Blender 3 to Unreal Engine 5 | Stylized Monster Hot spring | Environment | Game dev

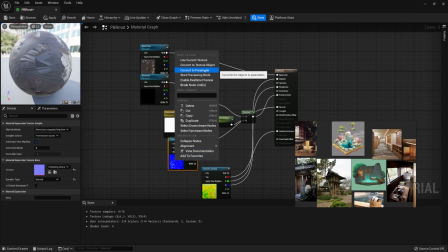3902s
Then afterwards, I created myself a quick PBR material that I'll be able to use with material instances.
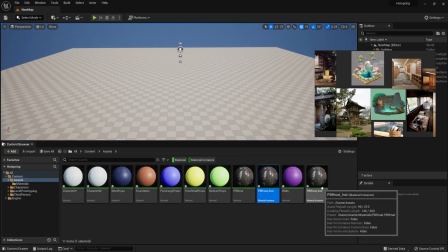3908s
The only difference is that I wanted to make sure that the emission map is being able to easily change,
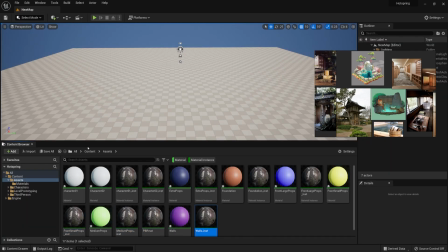3914s
so I just made sure I have some parameters for that as well. Then afterwards, I just quickly imported in all of the assets within the scene.
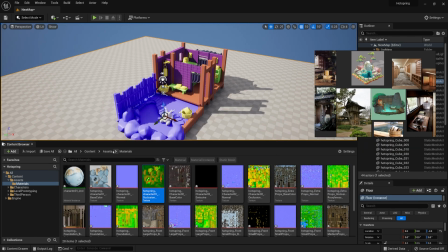3922s
Made sure that the location is set to default 00, so to be at exactly the center of the world,
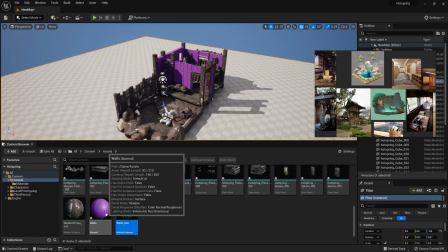3929s
and then start replacing all of the materials with the materials instances that we created.
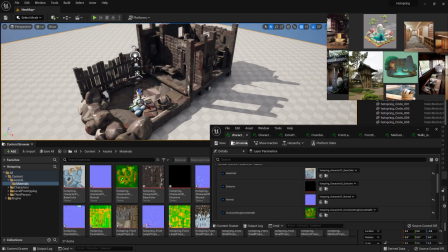3934s
And I did so because I figured that it might be easier to just reattach the textures
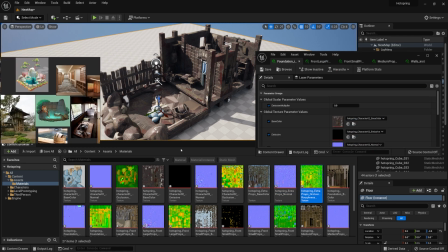3940s
and see live how they would look like when I'm changing the materials.
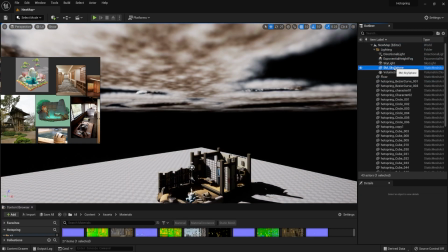3944s
But I think during this process I made a mistake and referenced out a different kind of a texture map or different material.
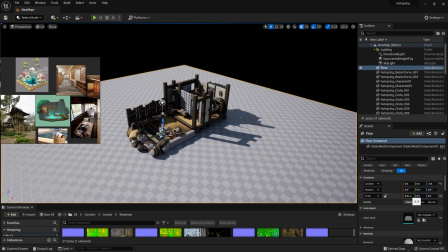3951s
I had to go in and change that real quick.
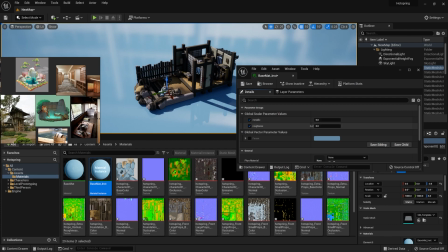3953s
But before doing that though, I went in and started creating myself a nice little platform for our environment to sit on,
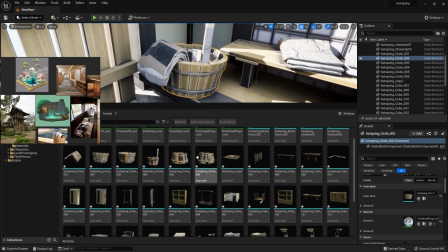3961s
and that way we'll get some nice shadows, soft shadows going from the side of the environment,
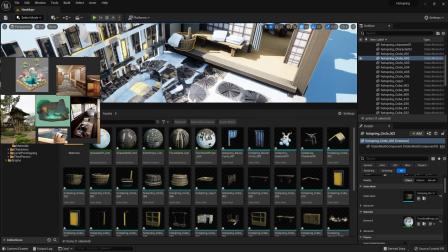3966s
and we're able to control the base color of the scene.
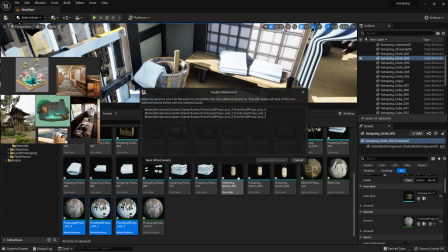3970s
And when basically I noticed that the materials were different, I just went in and just reassigned them.
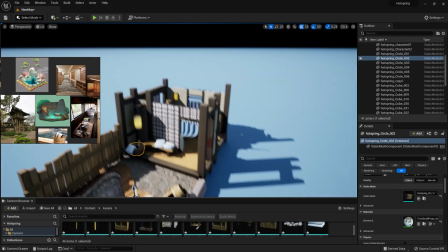3976s
I made a quick copy out of them and quickly changed them up, and that once I was able to fix that,
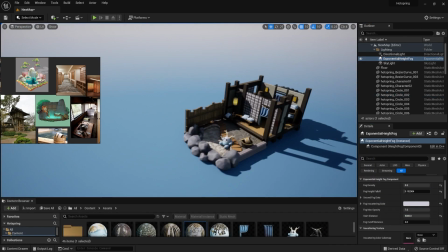3981s
I went in and continued on with working with the background,
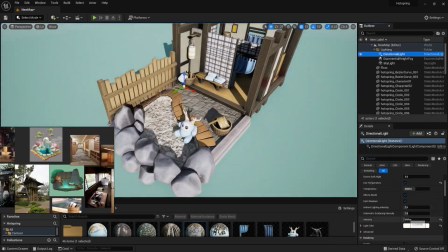3985s
and I'm actually making use out of the exponential fog in order to get the nicer results out of our scene and
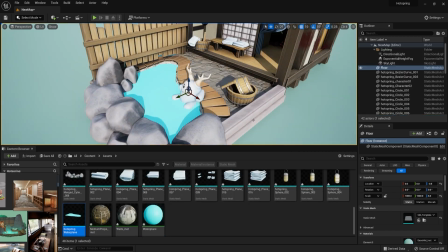3992s
get a nice transition from the colors. So I was quite happy with that. Then afterwards, in regards to the water, I was actually thinking about what to do with it.
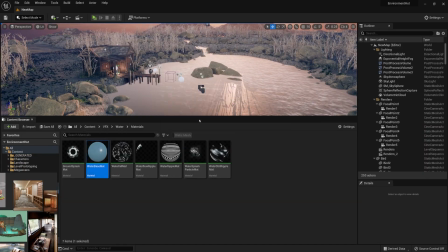3999s
And for this project, I actually got myself the water material from a course that we just have created.
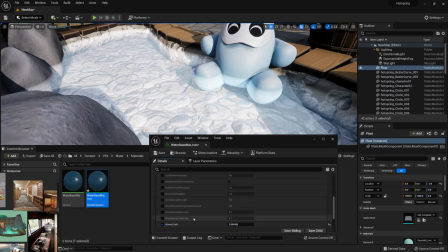4005s
So if you're interested in that, you might want to go ahead and check that out.
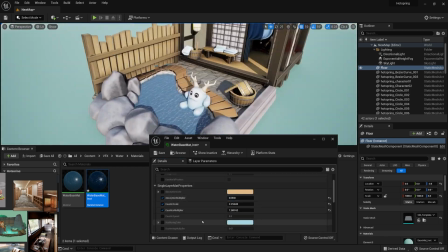4009s
This one is just a default material without any of the additional VFX or any of the particles.
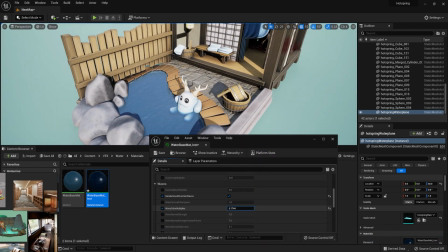4015s
So I'd get a nice type of a foundation within this animated scene, just a nice kind of a layer of flowing water.
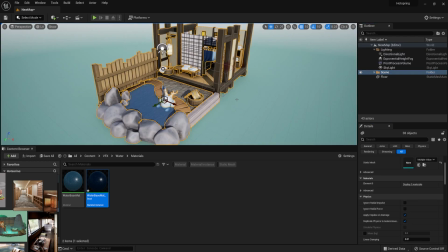4022s
And with a couple of tweaks, you're able to get some really nice results. So yeah, I was really glad I'm able to use that.
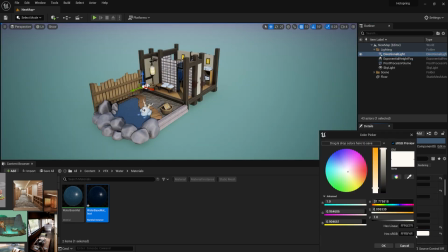4029s
And once I was happy with the base, the color for the water, I went in and started playing around with the color palette,
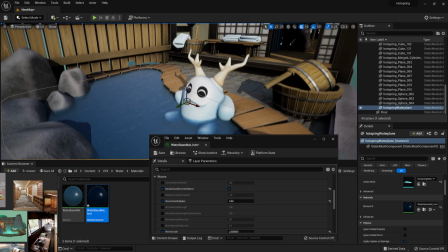4036s
with the way our design is going to look like in the background.
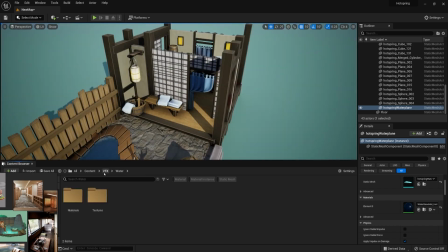4040s
And when I was starting to change the darker kind of colors to get a more kind of an evening type of an atmosphere,
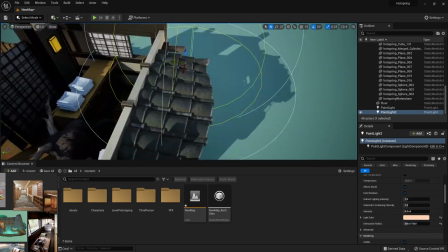4046s
so we'd be able to get more visible of lights coming from the light sources from lanterns and whatnot,
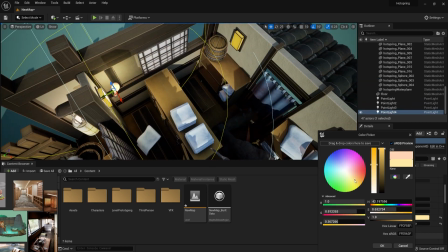4052s
I realized that we don't actually have any of the light sources to begin with. So I went in and started playing around with that.
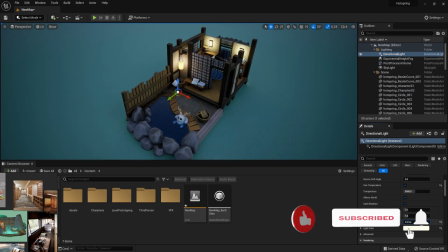4059s
Since we already have some emission, all we gotta do is just match the type of color with the source of light, and we get some pretty nice results.
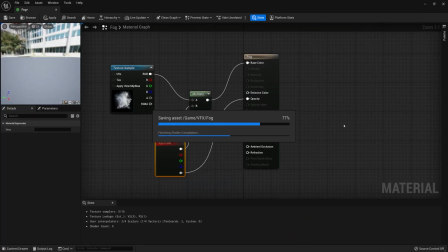4066s
And after I was happy with that, I went in and then started playing around with the particles.
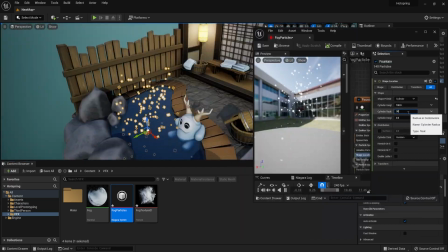4071s
I wanted to get some nice particles, some fog coming out from the hot water, some steam that is.
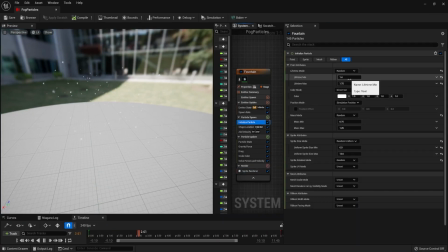4076s
So I got myself a real nice texture and I just started applying it onto the water.
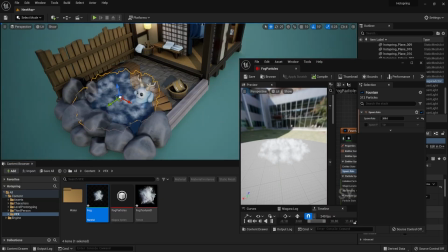4081s
I made sure it just kind of slowly raises up.
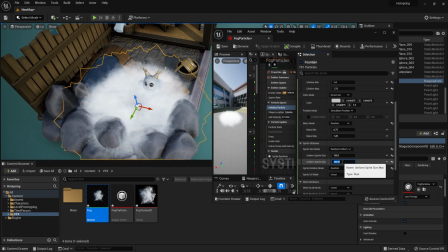4084s
And in order to soften up the entire texture, I actually just made sure that I use a lot of the spawn particles that have a low transparency.
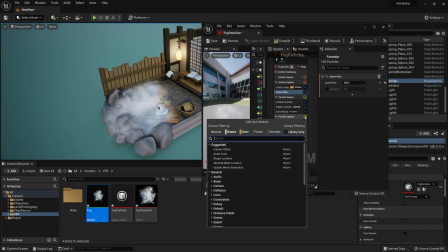4093s
And since the texture itself is an additive material,
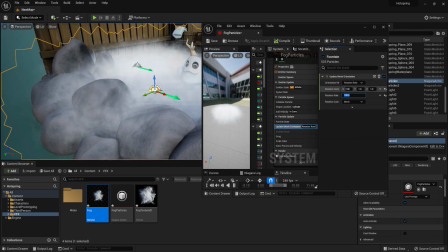4097s
that way we're able to like overlay all of those textures nicely without much of a performance heavy task.
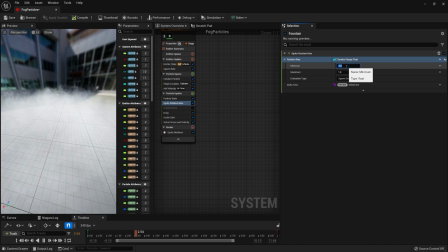4103s
In order to make it more organic, I also added some rotation within the fog, within the mist itself,
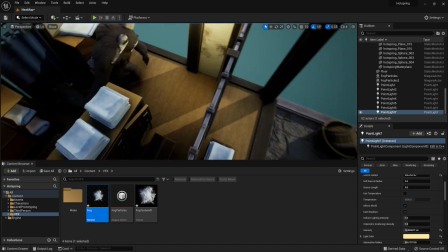4109s
and that just made it look extra nice for the spraying the top of the water.
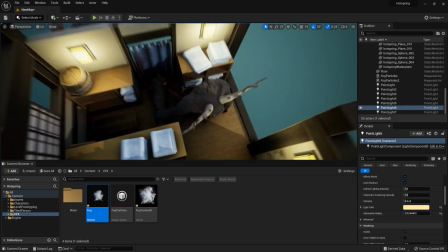4115s
And then afterwards I played around a little bit extra with the lights.
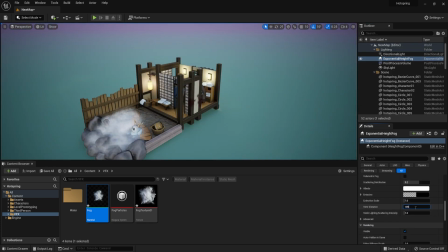4118s
I made sure that The indirect lighting is set a little bit extra within one of the lights behind the monster,
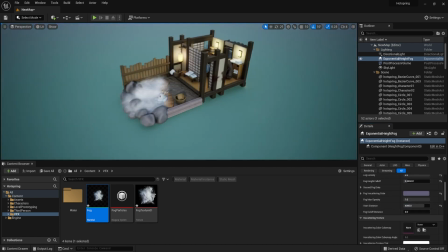4124s
so it would light up with some ambient lighting a little bit more in the back,
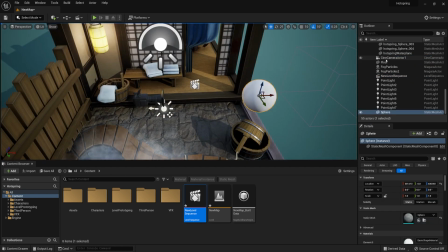4128s
and that way it would highlight the entire silhouette of a monster a little bit more when we're looking through the curtain.
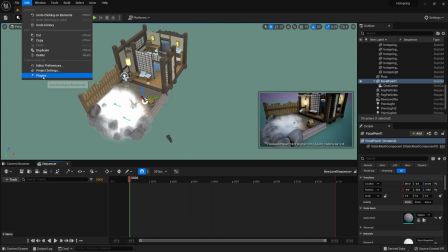4135s
And of course, once we were done with that, I pretty much was finished with the entire project.
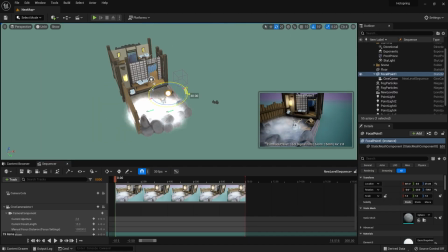4140s
So all we had to do was set up all of the cameras in a nice kind of way.